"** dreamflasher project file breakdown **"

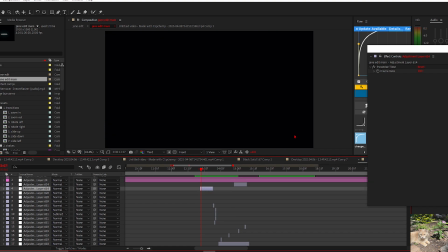I forgot to mention, but a lot of sections in this edit have a posterized time, which is just it's a little effect where you can just change the frame rate.
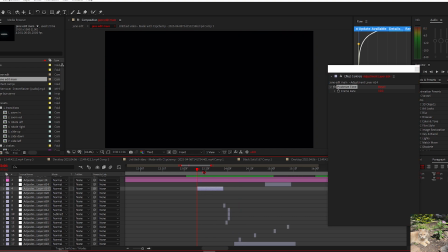It's kind of cool to use sometimes. I use it in some sections like here.
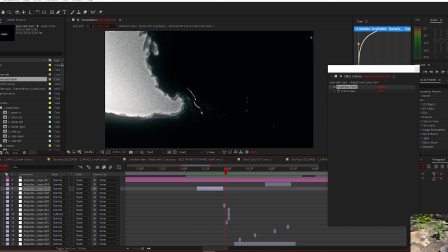I put it down to 10 FPS. I used it in here as well.
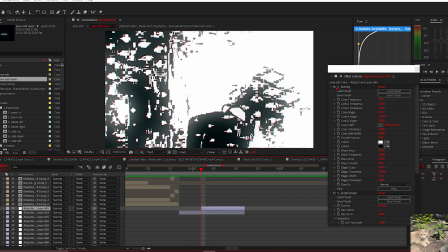I actually set it to 5. For this little section, I just have etching, which is another Sapphire plugin. A lot of these are just Sapphire plugins or like BCC plugins, or separate plugins like Deep Glow.
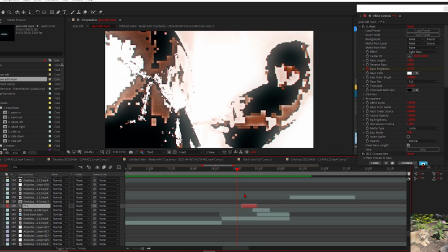Or a pixel soda. There's a lot of sections where I put in the little text here from the beginning.
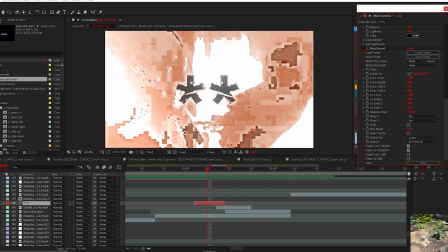I put warp repeat on it, which is an effect that I actually really like to use.
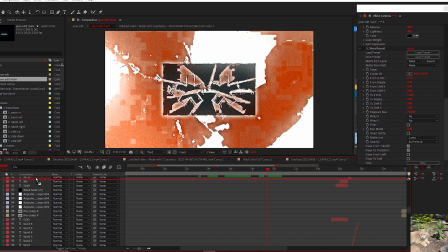If I had to put it above everything else real quick, I could show you what it actually does.
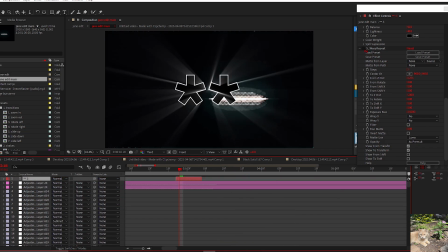It's another Sapphire plugin, and it essentially just does this. It just repeats it.
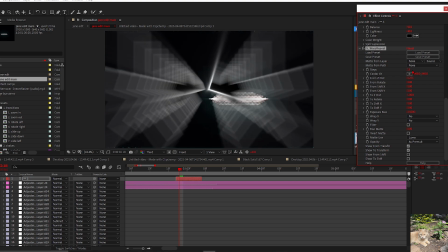It just basically layers this entire thing, and you can change how many there are.
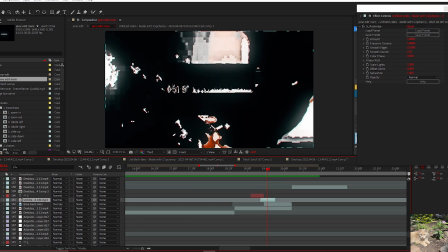This is a really good plugin to use, especially for text. In this little section, I put down the FL thing that I used from the intro as well.
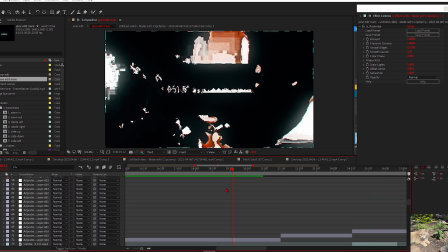I just put posterize on it. Posterize just like is also a really good plugin to use.
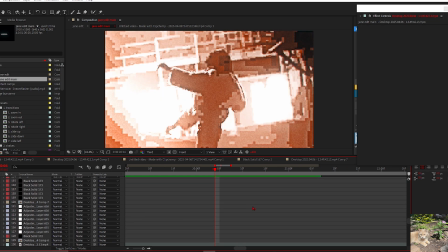In a lot of sections here, like this clip for example,
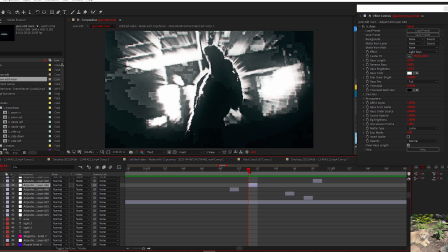I manually placed some adjustment layers with rays on it, like this section, just to make it pop out a little bit more.
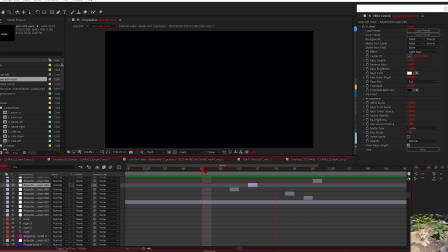Looks a lot cooler play it all together. This section is just a bunch of basic clips.
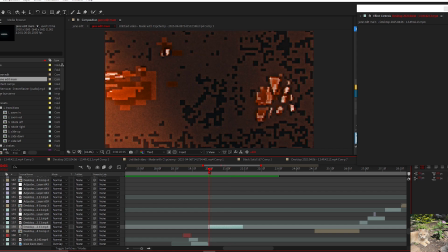Again, a lot of these like aren't pre-comped at all, which is, it's not a bad thing, but it's not preferred.
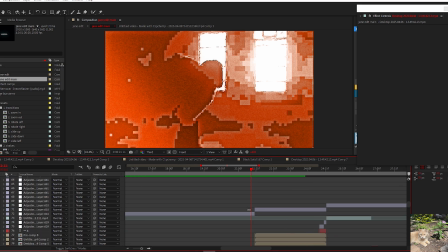But since these clips are so basic and it's mainly just layered on top of this flicker and like JPEG damage,
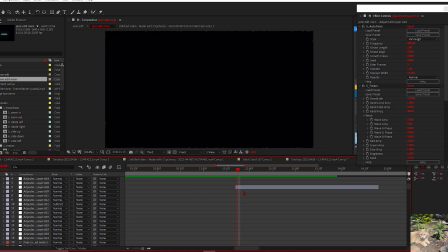and the extremely strong oversaturated color correction, it kind of works.
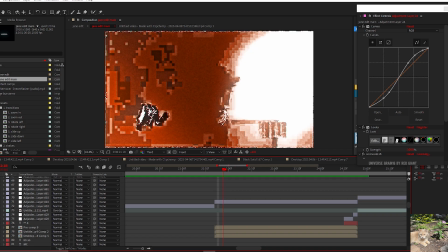In this little section, I lowered the frame rate again to like 10 or something, and I did a little bit of drawing here.
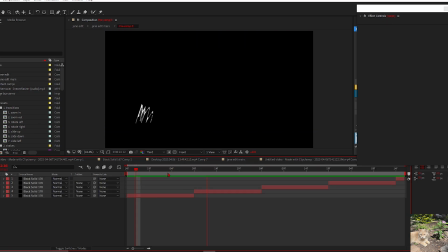This is just like a simple little scribble thing that I drew.
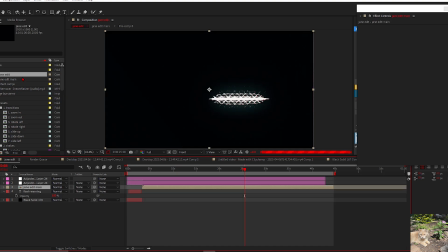I have a Wacom tablet here that I just love to use for on edit sometimes.
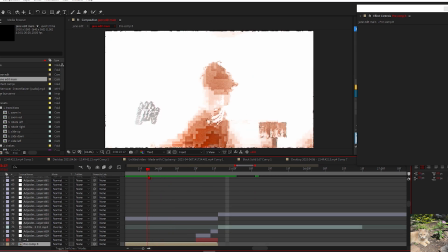I like to draw over certain things. I'll show you how to draw stuff later on. There's so many one framers in this edit.
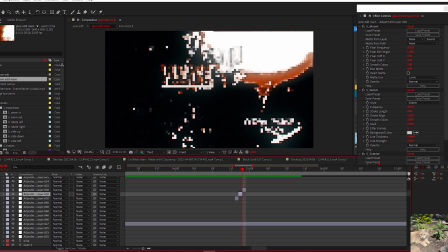Like this little part to the intro, I use a bunch of Sapphire plugins. All of it's 90% of it is Sapphire plugins.
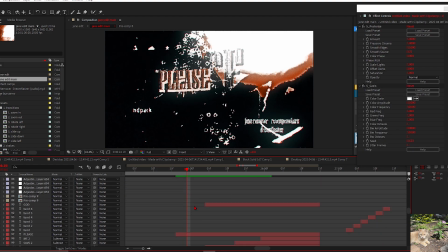In this section at the drop, it's not as noticeable, but I put the vector scope in the background here, and it works really well.
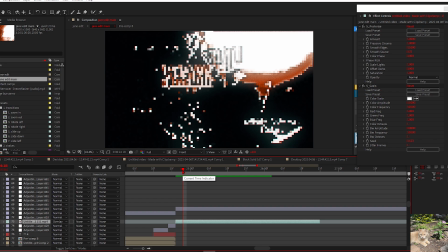Like it's not as noticeable as the other ones, but it works really well here.
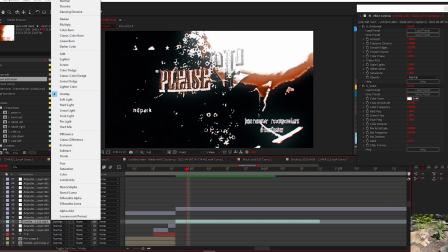I'm pretty sure. Yeah, I put overlay on it. If I add to this, I mean,
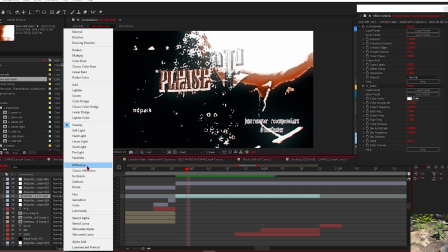you know what I mean. Overlay is a fun mode to mess around with. Another one I also really like to use is difference and classic difference, and also subtract.
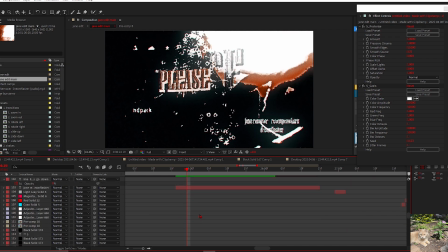Those are really good. I think I used subtract somewhere here, if I'm not mistaken. I did. Yeah, and this little background text, I'm pretty sure. Yeah, I used it in this background text.
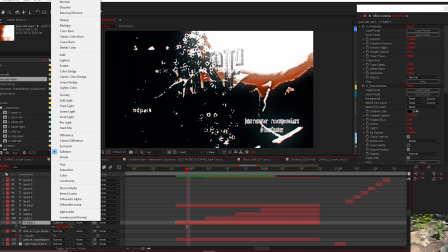There's text in the background, and I put subtract on it because that's what it normally looks like.
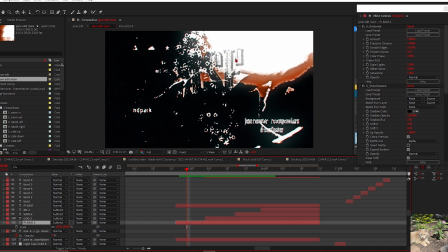But now it's like it blends in a lot more when you use subtract. It's good for background text. On this entire text, I put turbulent displace, which is really good. It basically makes it move around. I'll show quickly how to do that. Yeah, I'll show real quick.
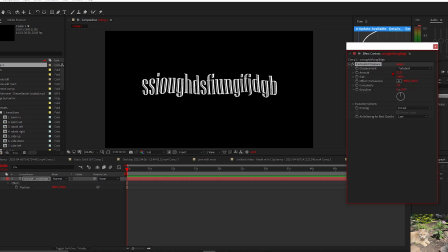I'll show you all the sauce. This is like the easiest thing to do on a text, just to make anything look pretty good. I'm gonna make like the amount like 20, and I'll just keep it at 100. With evolution options here, you do alt-click on random seed. This little text at the bottom will appear.
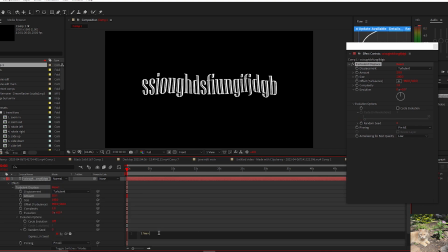You basically delete all of this. You do time. What is that? It's like an asterisk or something? I don't know. And then you do something like 10. 10 is a good thing to start with. Just makes it move around. I'm definitely gonna lower that. That looks decent.
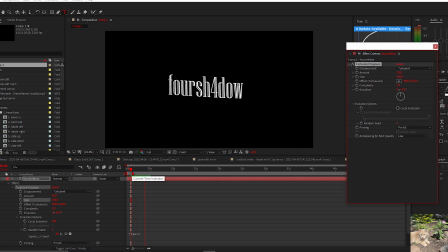For the text that I used in the edit, I used a higher size to make it move around a lot. But if you want something like a lot more simple, you can make the size a lot lower. And now it kind of looks wobbly, like kind of looks like drawing text. And yeah, that's simple text for you.